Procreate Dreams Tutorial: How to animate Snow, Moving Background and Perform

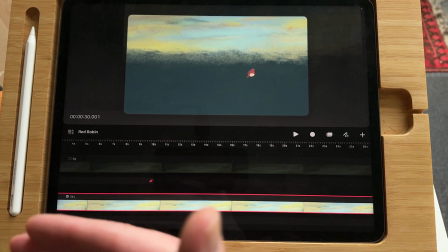4:07 And you can do a normal pan, but what I really like is to have some depth of field,
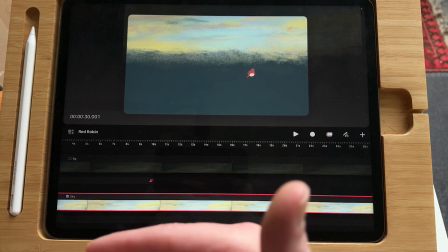4:14 or to have the background also move when you do a pan from the top to the bottom.
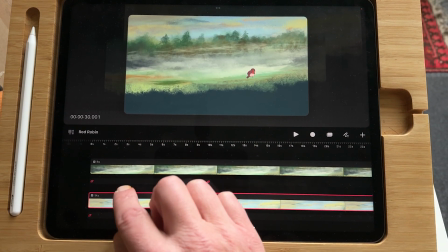4:23 So I also animated the background, and this is just a background.
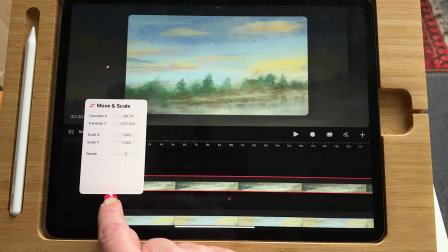4:29 So I placed a keyframe here and another keyframe here,
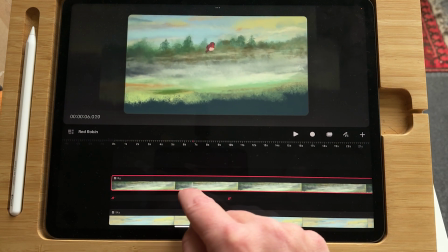4:38 and you can see that it creates more depth
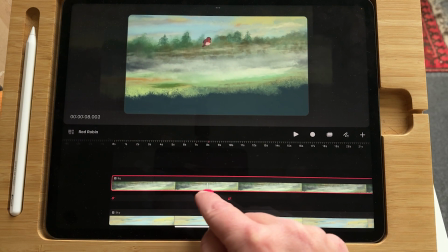4:45 into your background. So I animated it on the track.
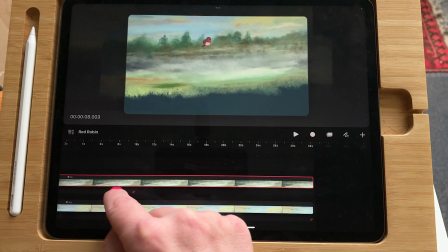4:53 So this is also the pen that's done in the entire group.
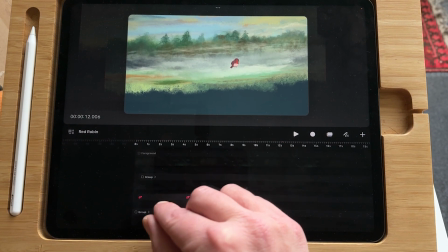5:00 And on top of that, I had the foreground
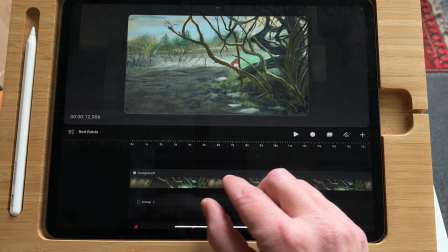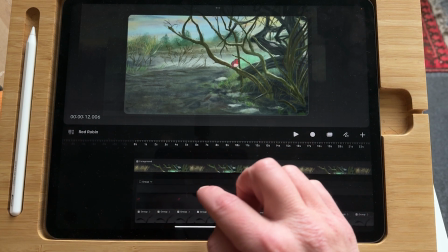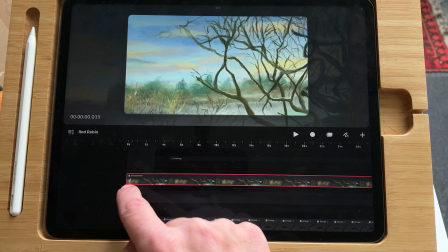5:13 and the foreground just stays in place.
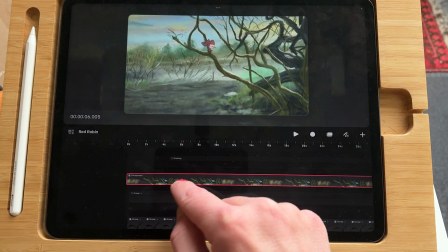5:17 And in this way, you know, you can create some interesting pans, you know, that
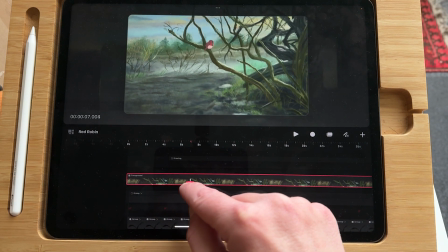5:30 there is a depth into the background.
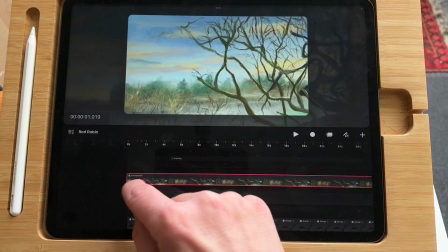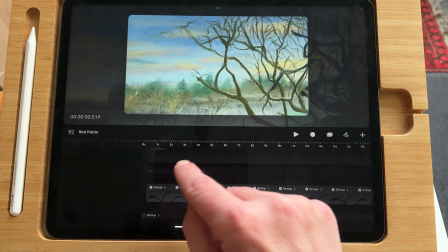5:39 First, I animated the birds in the background. Just go here.
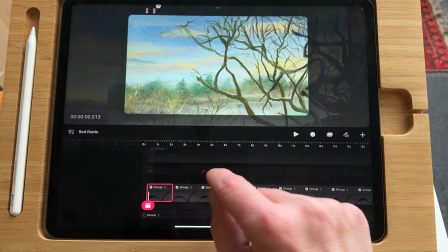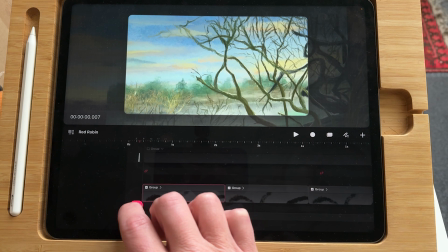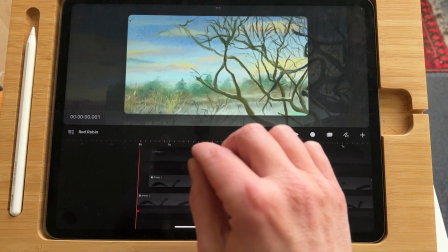5:54 And here are the other ones. It's just a very simple animation.
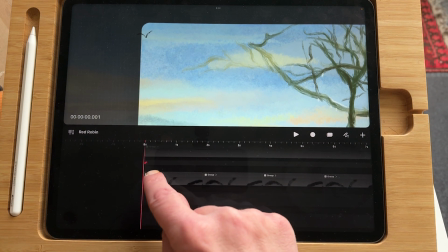6:03 I've made it into groups.
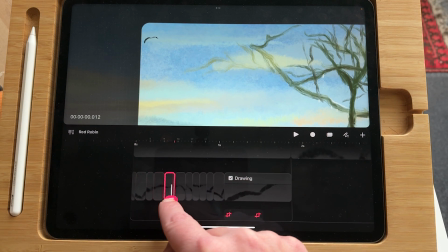6:07 And this is a frame-to-frame animation, just very simple.
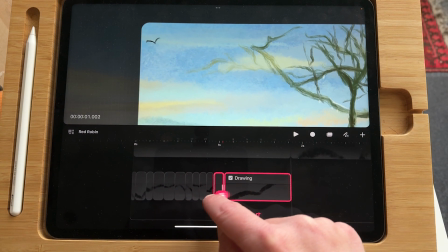6:13 And this is a held frame.
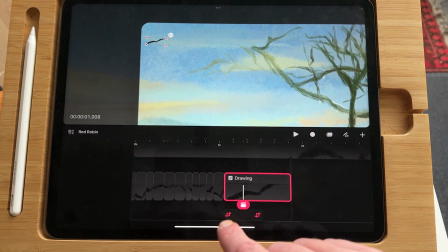6:21 And that I just animated with some keyframes.
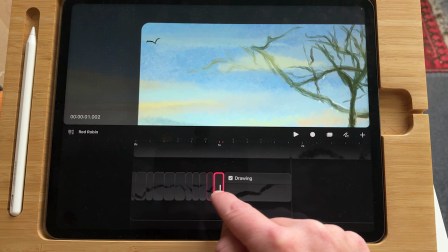6:27 So let the birds hover a little bit in the air.
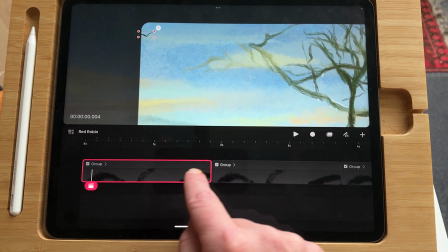6:35 I've made this into a group, and then I duplicated all the groups, so I need to have
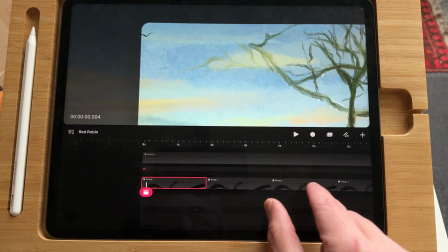6:43 all the groups combined into another group, so I can, you know, move the group around.
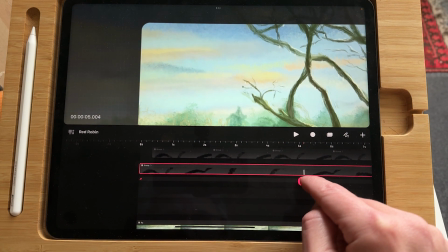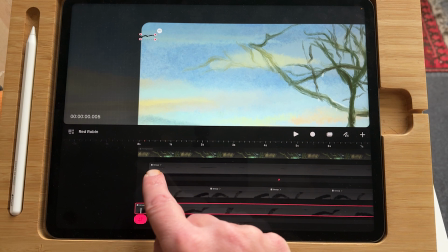6:59 And I just duplicated that and made the same animation,
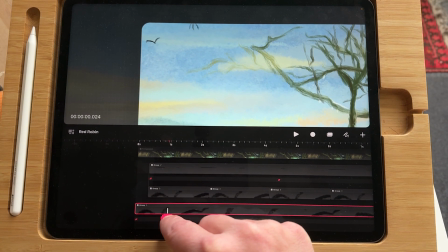7:04 but I started it on a different track
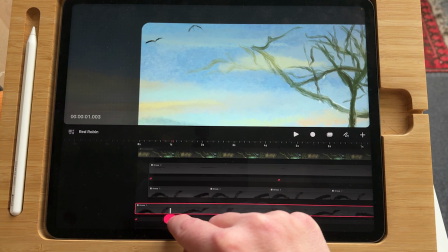7:09 and apart from each other, so the birds don't have the same animation, or the animation starts a little bit later.
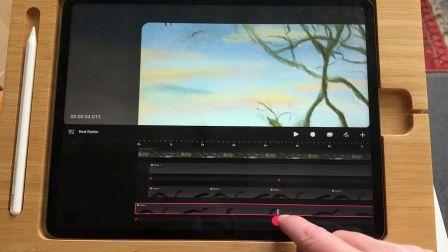7:20 So that's a time saver you can use.
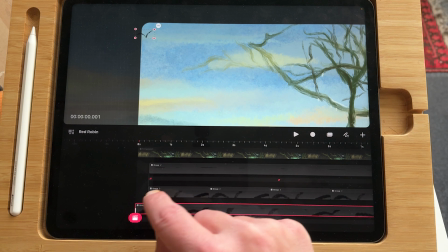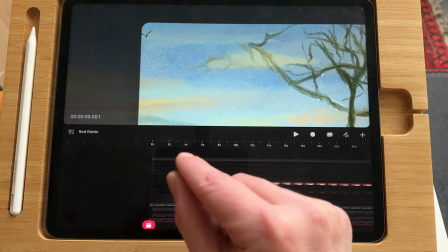7:29 I'm just gonna turn off all of the layers, because I also made some snow.
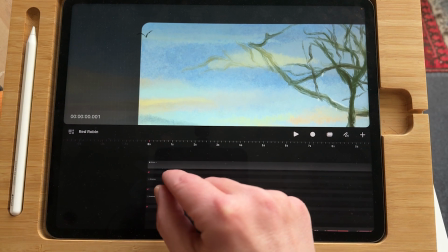7:35 And it's pretty easy to make snow.
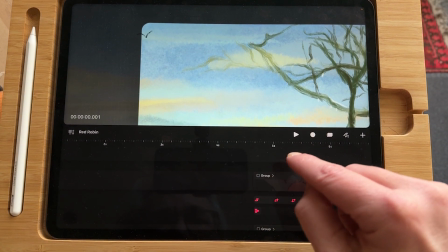7:43 Maybe just turn off all of the layers.
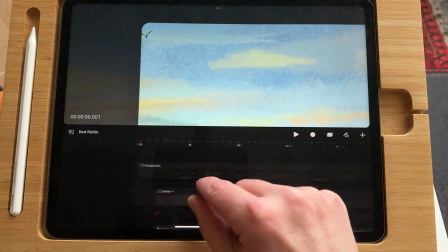7:48 So the foreground, background, the birds,
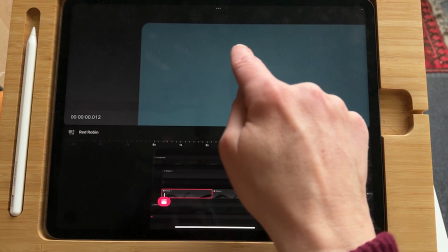7:58 the sky. And I created a blue background so that I could animate the snow.
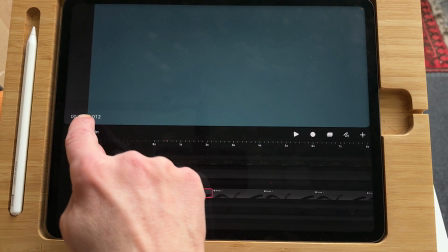8:07 And you can change the background color when you tap on the time code.
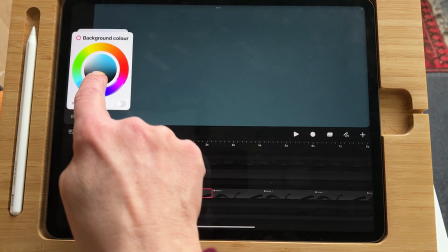8:13 Here you can change the color of your background.